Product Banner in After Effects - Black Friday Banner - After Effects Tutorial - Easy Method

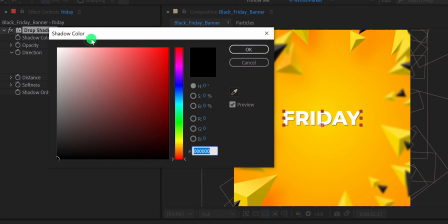492s
Place it onto the text layer, and then change the shadow color to yellow color, and opacity value to 100%. Also, I am changing the distance value to 10.
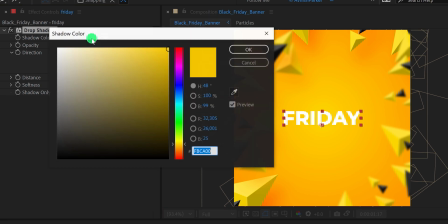506s
Let's change the color to a little darker, so that it will separate from our background. Now select this drop shadow, and make a duplicate of it. This time I am changing the color to a different color, it will be a more orange shade. Let's change the distance value to a lower number, and it will look much better.
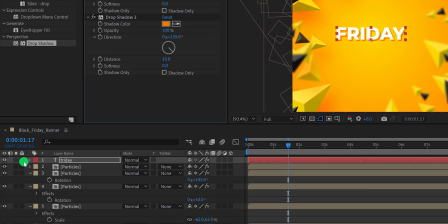529s
Now I am going to solo my text layer, so that only my text layer will be visible, nothing else.
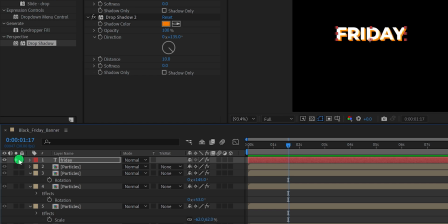535s
It will help us to quickly preview our animation, and save some time in processing.
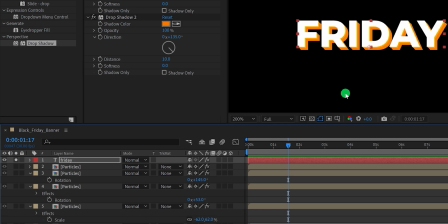541s
Don't worry we will un-solo this layer after making our text animation. Now click on this arrow, and here you will find this animate arrow button.
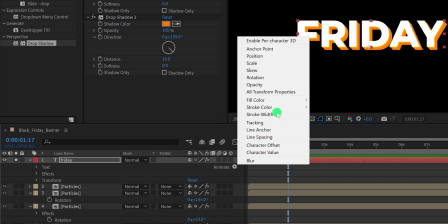551s
Click on it, and choose a position.
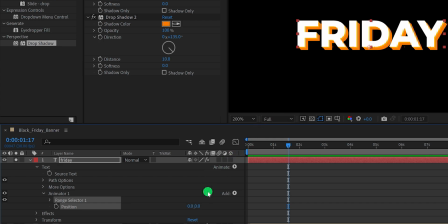554s
It will add this position property to our text layer, and we will use this position for animating our text.
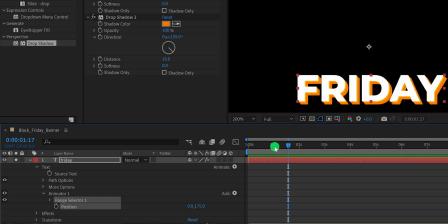561s
Let's change the Y position value to around 200 pixels. And then open this range selector. We will use the offset for the text animation. Let's change the value to 0%, then go to the first frame position, and then add a keyframe of offset.
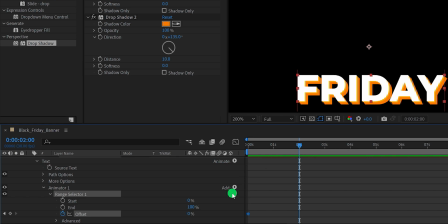583s
Then go to around 2 second position, and change the offset value to 100%.
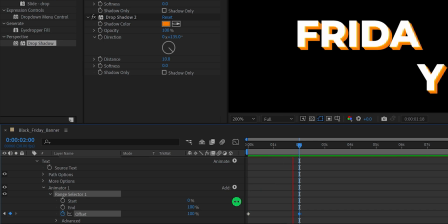590s
Check the animation, and this is looking a little slow and boring. Let's open advance, and change the shape value to ramp up. Now instead of one character at a time, it will move multiple characters at the same time.
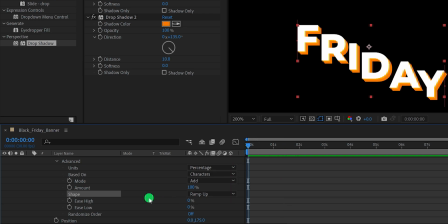609s
If you go to the first frame, you can see the text position has been changed, so again go to the offset,
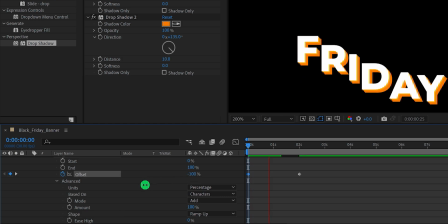616s
and change the offset value to negative 100%. And this looking much better but still slow.
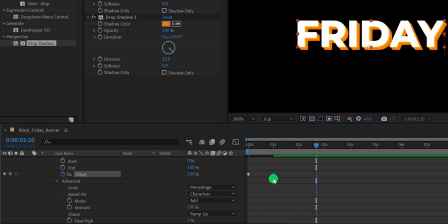623s
So I am going to place the last keyframe in 1 second position to make it a little faster. Cool. Let's change the least low value to 100%, for achieving this kind of movement.
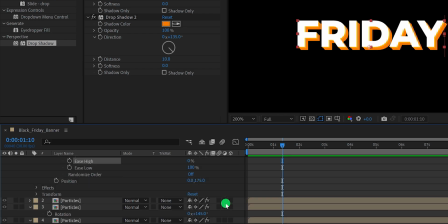638s
Better. Now select all keyframes.
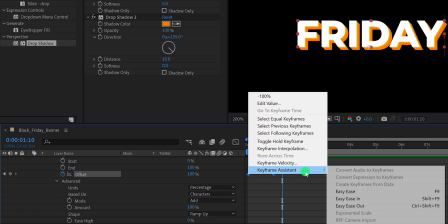644s
Right click on it, go to the keyframe assistant, and select Easy Ease.
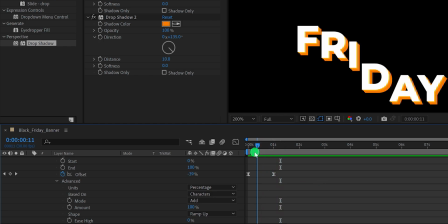650s
And our text is looking much better. I am also adding the scale animation to it.
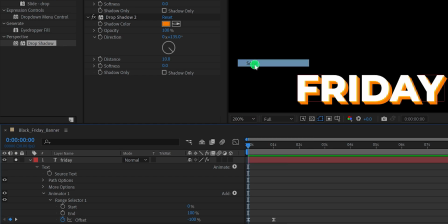657s
Scroll to the top, then again click on animate, and choose scale. Now change the scale value to 0%.
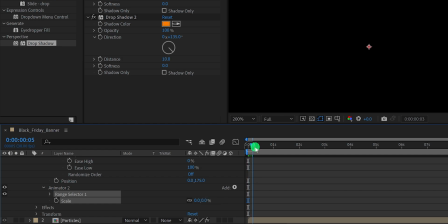666s
And then go to the 15 frames position, and add a keyframe on it. Go to around 10 frames forward, and change the scale value to 100%.
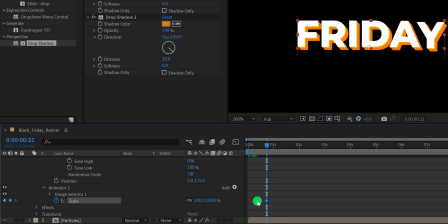679s
Now easy ease both keyframes, and this is how our text looks now. If required, you can adjust the position of these keyframes by dragging them to the left or right.
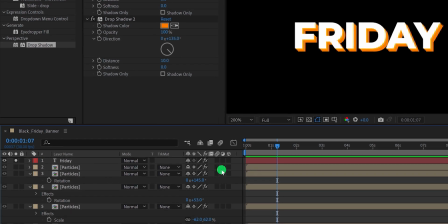697s
Cool. Now we are adding our next text layer. Select your text layer, and make a duplicate of it.
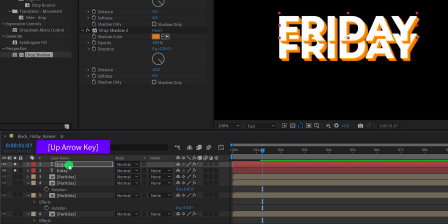706s
Use the up arrow key to place it at the top position. I think the position will be better right here.
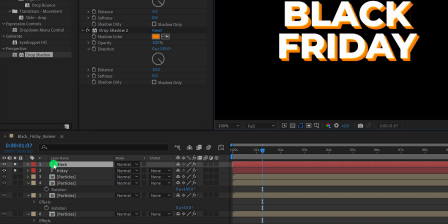713s
Now I am going to replace the text of this layer as black, and using the font size of 70 pixels.
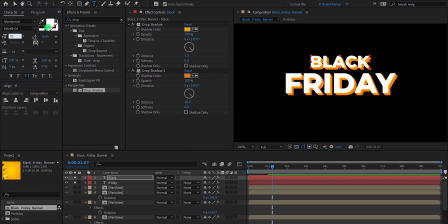722s
Let's change the color to dark gray, so that the name matches its color. Now I'm going to unsolo the background layer, so that I can see my text clearly.
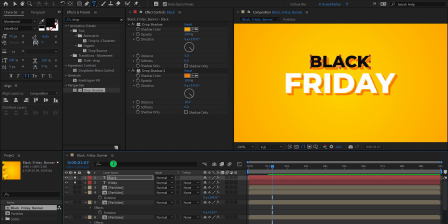733s
Please note, I have not activated the particles yet. Let's change the color a little brighter, and this is how it looks.